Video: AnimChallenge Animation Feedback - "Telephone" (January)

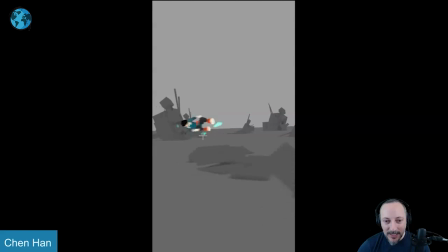(16:24)
rotations and a change in that pose because it's just all black there and i do like a little stretch and comes back in it's a nice pose nice effects but i feel like there could be something where we could get into this and then because
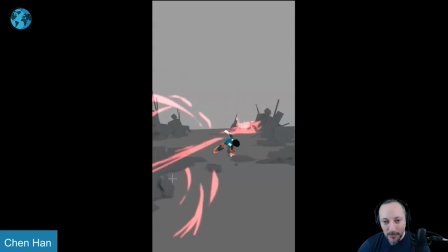(16:41)
the shot is also here right this that happens is before he actually jumps so to me that hit is back there and there's nothing right here that hits that would
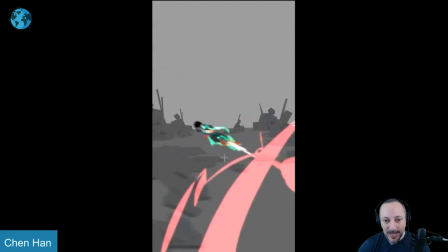(16:53)
motivate an immediate jump where the face is not looking up where it's like this feels more like an instinctual reaction but this is later than that so to me it would
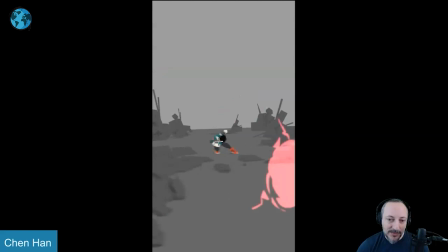(17:01)
be you come down head looks up with a almost head lead where it's less of a drag in the body here but it's a bit more you start you start to lead so we have a more open chest and we see the face and then explosion could happen closer and that's also almost
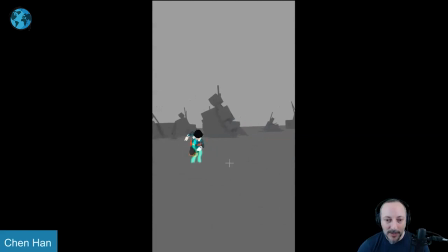(17:20)
like a blast shockwave that sends him over i think that could be something same thing here with the weight again we have the head that's just kind of this mop of here this little black creature and also there's a lot of momentum
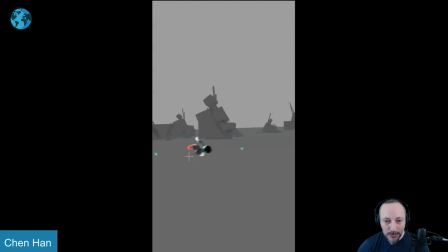(17:35)
that goes over this way that roll and then bam we just stop and it's all straight it would have been really cool to see this over with a almost a lean struggle crossover step then one more step and then an adjustment step over i know this is all in slow-mo so i
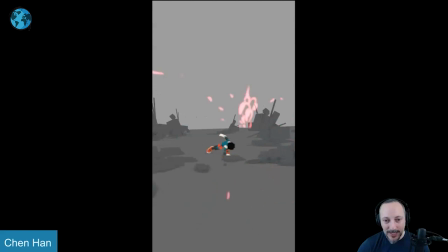(17:55)
don't know if you would have to bring in the slow-mo a bit later but that's that to me is bigger this is it kind of works but i wish we could see more change in the chest and the head so it's a different differently motivated push-off i guess this one just felt weird in terms of the weight of right and then immediately it's still in that lean versus going over this way and then coming back
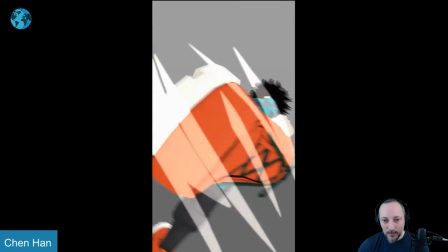(18:15)
that's cool and then i wish we have one more frame of like all red or all white feels like we're almost
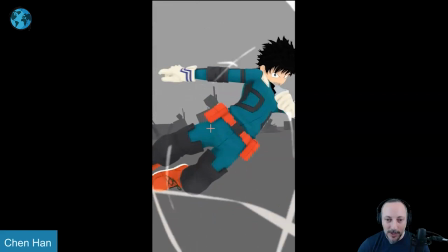(18:24)
there i mean there's also frame limit but to continue this at home i just kind of finish it up i will give this another frame in there to finish this off but then we go from this to that i'm not supposed to loop but there's something about it's not quite connecting there.
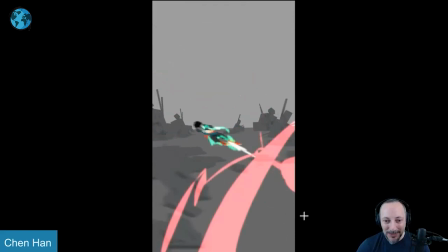(18:40)
Again, this is like a one frame, a one frame, quote unquote, complaint.
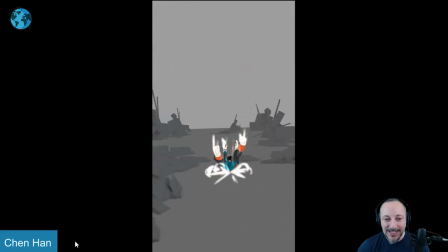(18:45)
It's not the complaint, it's a one frame critique, which is a bit silly, but anyway. But that is that, it's really neat, and I just wanted to bring that up for the weight. Anybody's watching these students, who are gonna do physical things, weight is always an issue. So here's your example, and that is that, thanks. All right, here's the next one.
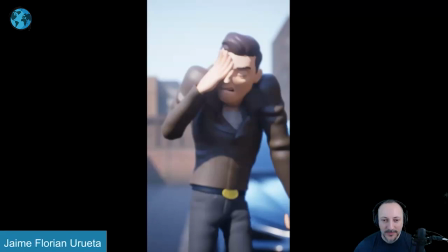(19:03)
It also has sound.
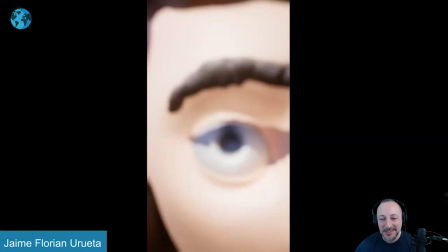the subtle sounds but they're there the reason why i picked this one because i
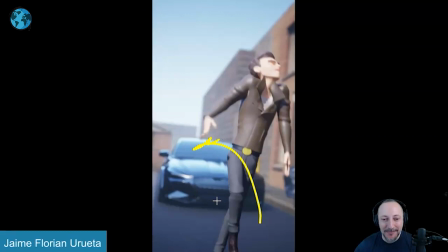(19:14)
watched a couple of them and they're all about bam going back and fighting
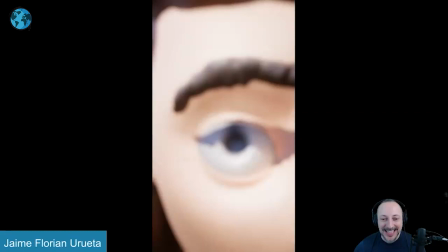(19:19)
and shooting and explosions and i love this one because it's he gets hit
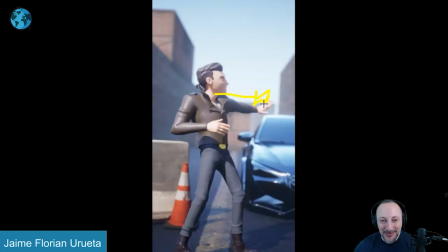(19:23)
and then it's all about the pain it's like ah wait wait
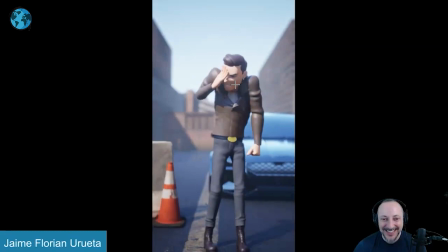(19:28)
i'm not done ah ah shoulders up ah it hurts that's the whole shot i love this i
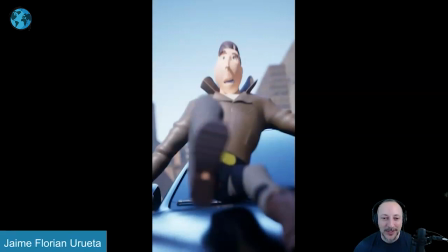(19:36)
love that this is the idea and the motivation behind all this and then at the end i love that it's the car that brings the character forward the only thing i would say is that there's
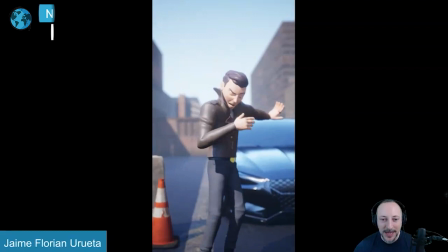(19:45)
a crazy off model thing when you look at this is the face to some degree right i mean it's a bit of squash throughout the thing because
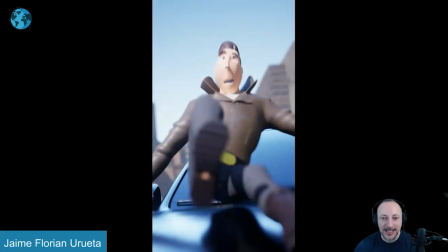(19:53)
he's fairly in pain but that's kind of the look of it here at the end it gets a bit weird i think it's okay to stretch things but there's something about especially this area that's so over he just turns into a totally different character
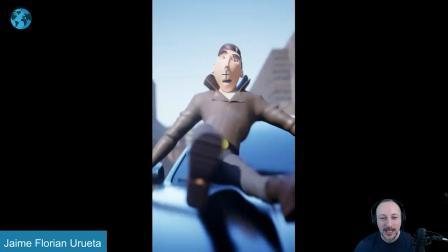(20:07)
it's design wise i think it would be interesting to do that more with a a an open mouth so they keep that distance here uh shorter open the mouth then you can still have a
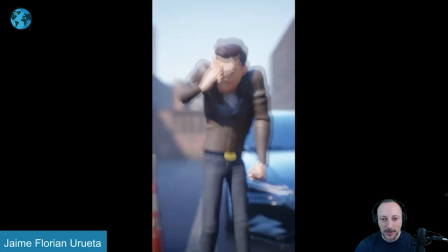(20:18)
stretch there and maybe tweak the hair to get like get the feeling of a stretch in there then to massively change
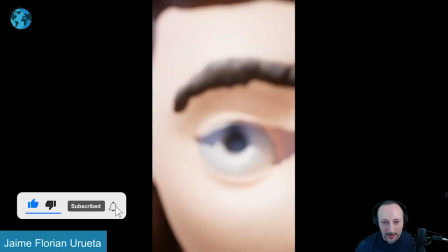(20:24)
the structure of the head like that other than that i think body wise there's sometimes it's The big clunky,
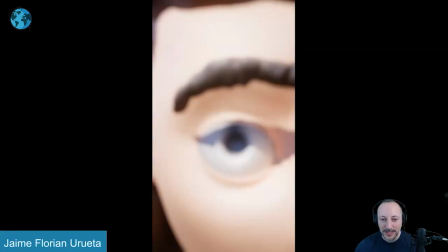(20:33)
watch out.